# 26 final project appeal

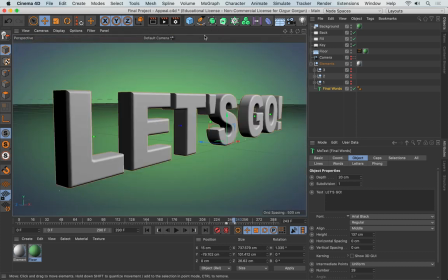(12:24)
This of course has to still line up with the number 1, so let's see if that's still working. So I'm going to go to the camera. Here's our number 1.
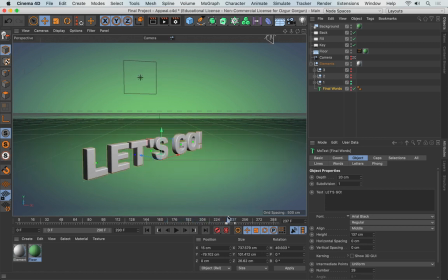(12:35)
And as it turns, now there's a bit of a jump here now. Maybe what we could do is to animate the height of this number 1, so it transitions a little better into these words. So I'll go to number 1, select the text.
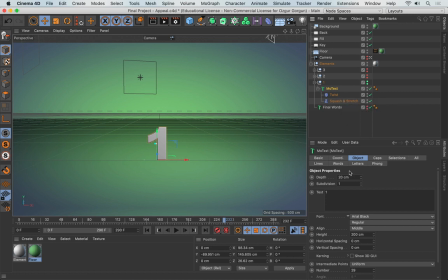(12:53)
I can either squash this, or I can just update the X size as well. Let's try squashing it first and see if it works. So I'm going to select this. Maybe around about here, I'll keyframe the factor of the squash,
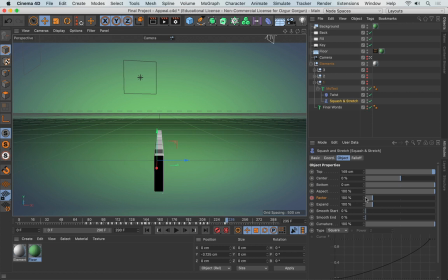(13:08)
and then go forward, and then lower this down to, let's say, maybe, I don't know, 93 or so, and keyframe again, and see what that looks like. Let me zoom into the timeline a little bit.
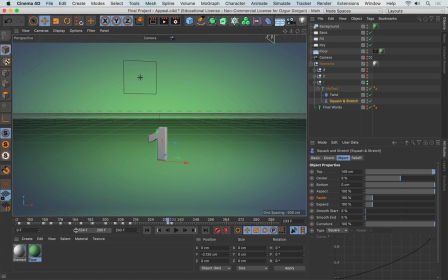In fact, I'll go and decrease the factor a little more, and keyframe again. Let's see if that's enough. I think it's helping.
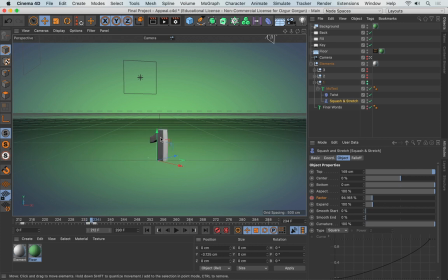(13:40)
But as I squash this, you see, it kind of gets fat on the sides here as well. I don't want that. If I exaggerate this even more, that's going to look a little awkward. So, as well as this squash, I'll just go to the text, and then go to coordinates,
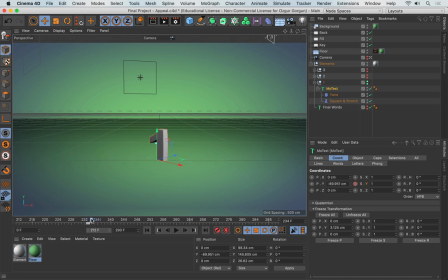(13:55)
keyframe the Y size, then go forward by a few more frames, and then lower this down a little bit. Now if I play this, getting smaller, and now it's looking less obvious that there's a jump between 1 and the text.
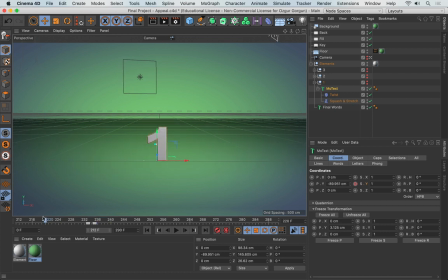(14:14)
So let's see what that looks like in real time. I think we can sell that, and maybe what we could do also is to update the height of this over time. So if I now go back, maybe I can start with text slightly higher up.
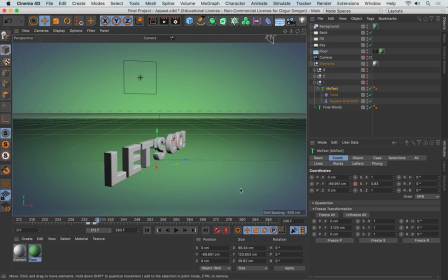(14:32)
So I'm going to go forward a little more, keyframe the final words on the Y, go back a few frames, and then lift this up a little bit.
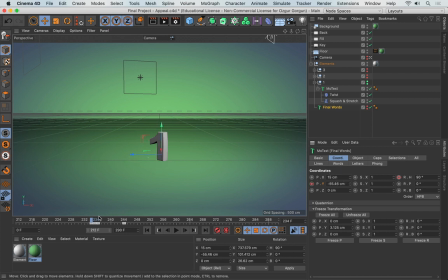(14:46)
So I'm just going to click and drag this up a little bit and keyframe again. So when we switch, it's going to be higher, but then it comes down. Right, I'll go back to the beginning and play the whole thing once again.
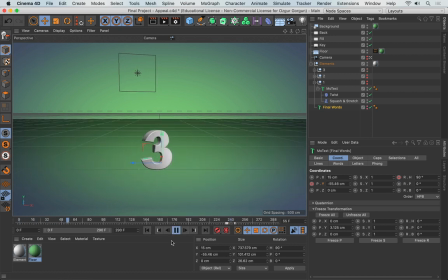Now it's a little distracting to see all of these, so I'm going to go and turn everything off except the geometry. Then I'll go back and play once again.
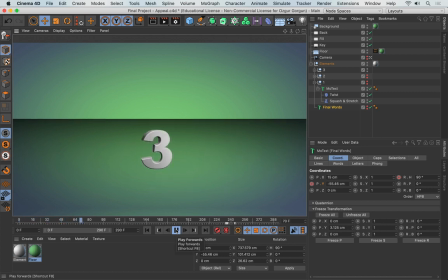And I think that's looking good. Let's go and tweak the material of these elements.
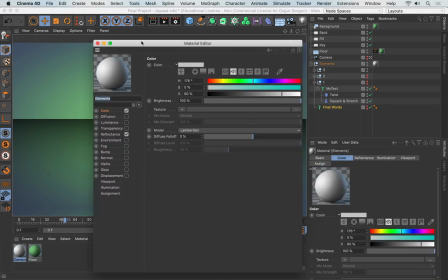(15:34)
I'm going to go and open this up. And let's start with the color.
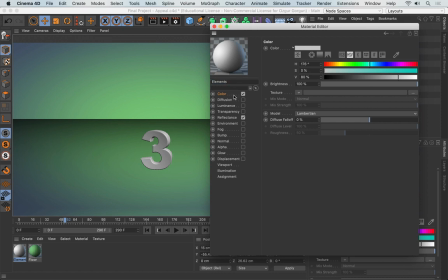(15:38)
So I'm going to select the color. And first of all, what I want to do is to press Alt-R so I can open up the interactive render region.
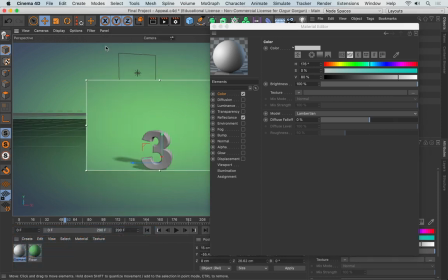(15:44)
And I'll come to Filter, uncheck Geometry Only so I can see what's happening once it's rendered.
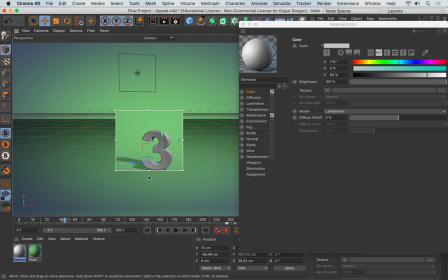(15:52)
I'll make this a little smaller here so it only renders that much of it. And you can change the quality of this here as well with this arrow. So if I push this up, it's going to give us better quality, but it will take longer. If I lower this down, it's going to be worse quality-wise, but it will be quicker. I'll just move this somewhere in the middle, maybe slightly higher.
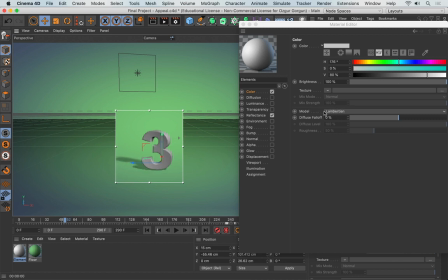(16:12)
And what I want to do now is first to change the model from Lambertian on the color to Oren Nayar. So what this does is it makes it a little more diffused. And if you look at the shading here, let me first go and press Alt-D to hide those arrows.
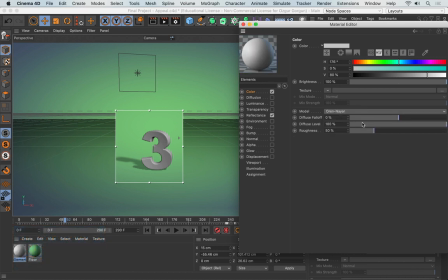(16:25)
If you look at the shading now, when I change this to Oren Nayar, they will update the diffusion so it looks smoother and more even.